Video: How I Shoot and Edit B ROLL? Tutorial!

Hey guys I'm Saurabh, welcome to the channel. Today in this video I'm going to talk about shooting and editing fast paced b-rolls.
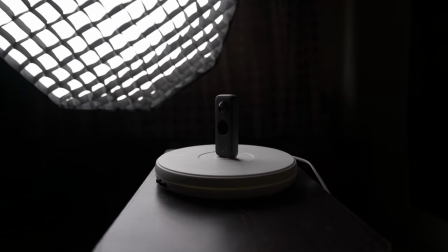[0:07]
In this video I will show you the whole process of shooting the videos and also later how I edit them to create the final product. I'm going to share a few tips as well that will help you to level up your b-roll. It's going to be a super super exciting video so without wasting any time let's get started.
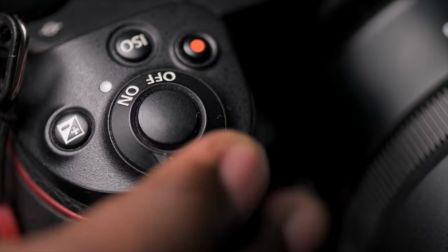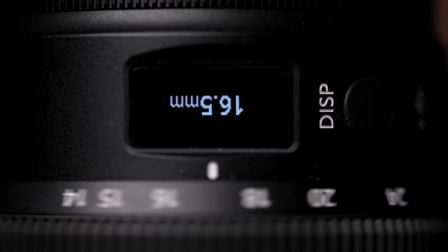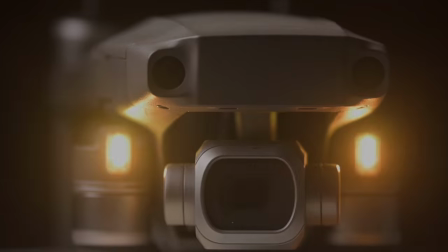The first thing I do before shooting the video, very very important, is selecting a proper music track that I'm going to use for my B-roll. I prefer tracks with faster beats just because I'm going for a fast paced B-roll. If I want to shoot a slow paced B-roll, I will select the music accordingly. The reason I do this before shooting the video is it gives me the idea of what exactly I have to shoot. Let's listen to the music one more time with more attention.
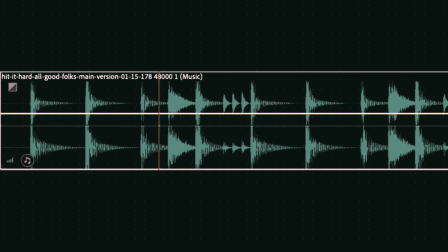So, in the first 5 seconds, we have 10 bits. I am counting the beats in the music track because now I get to know how many different types of clips I want to shoot. At each and every bit, there has to be something different. It's like choreographing a dance based on a music track. Once I listen to the music multiple times, once I get a gist of it, I'll start shooting the video.
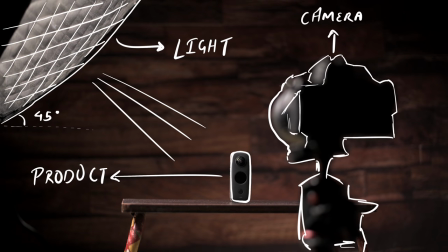[1:35]
It's a very simple setup, just a single light source, from the top at about 45 degrees.
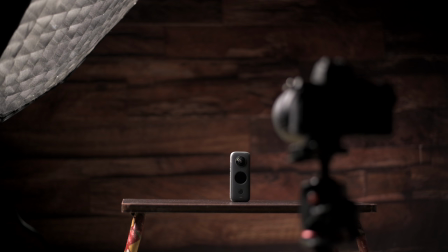[1:40]
The backdrop is the same which I use for videos. It's not exactly black but we can fix that.
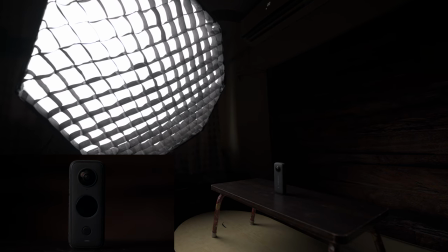[1:46]
I just rotate the light a bit to make sure there is not much light on the background and underexpose the shot intentionally by one third of a stop.
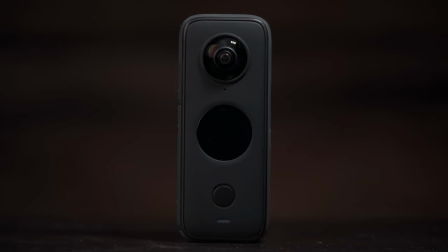[1:54]
If I want some extra light on the subject, I use this small aperture light. Right now, I'm using the Nikon Z6 paired with the 105mm 2.8 macro lens. The reason I love using a macro lens for these kind of product shots is it helps me to get closer to the product,
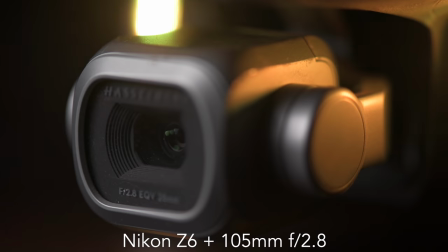[2:11]
capture those details and this lens helps me to get those super crisp shots. Unless and until I want a different look, I'll stick to the same lens to make sure all the shots are consistent.
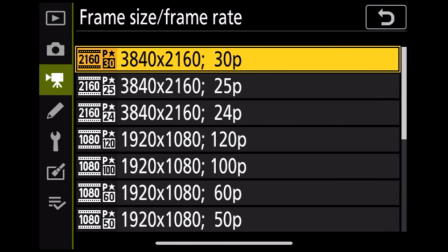[2:21]
Talking about camera settings, I'm right now shooting at 4k 30fps and my white balance is fixed. Make sure the white balance is fixed because if the white balance is different across different videos, you will have to spend a lot of time correcting it in post-processing. Now the idea for fast paced b-rolls is to shoot very simple kind of videos with not much motion because each and every shot is going to be visible maximum 3 to 5 seconds and if there's a lot of motion the viewer might not be able to process what the actual subject is.
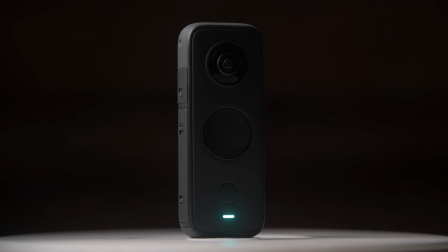[2:52]
In my videos you might be seeing a lot of rotating product shots. I feel it's a good way to add interest rather than just using a stable shot.
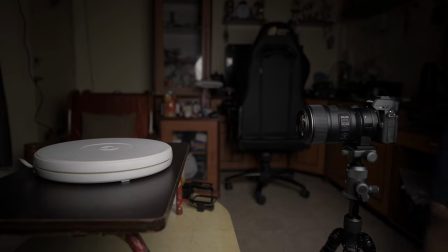[3:00]
It's not very complex just a subtle rotating motion. I'm using a rotating turntable, if I find it online I'll put the link in the description.
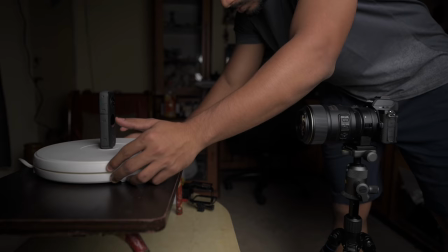[3:08]
Just place the product at the center and start shooting.
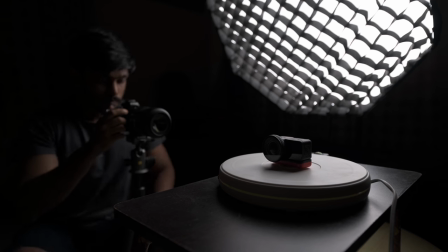[3:12]
Sometimes what I like to do is capture a tighter shot as well of the same product and with a bit speed ramping and motion blur,
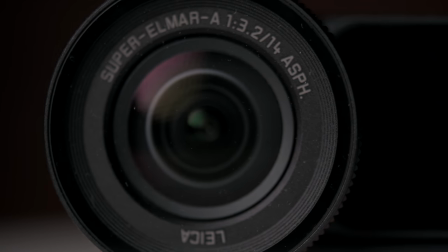[3:19]
it's a very seamless zoom in transition. I'll explain the editing part in a bit. Once I'm happy with how the shots look like and the number of shots based on the beats in the music track, I'll proceed towards editing the video. One tip from my side is always capture more number of videos than you think you need. The reason for this is suppose you capture a shot when you're viewing it on a bigger screen you realize it didn't turn out the way you expected it to that time the extra videos will come in handy. Now let's move to the editing phase this is very important because this is where all the magic happens but before I start editing the videos it's time to thank the sponsors of the video who made this video possible that is Skillshare.
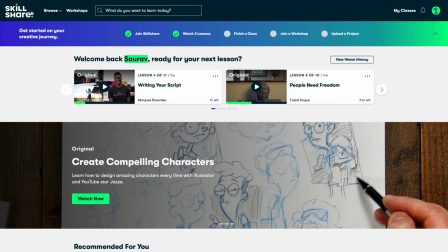[3:58]
Skillshare is an online learning community with a lot of classes.
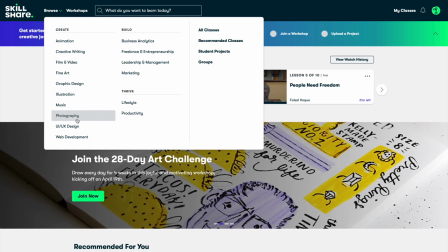[4:02]
You want to learn how to shoot videos or photos or how to edit them, music, animation, Skillshare is the place to go.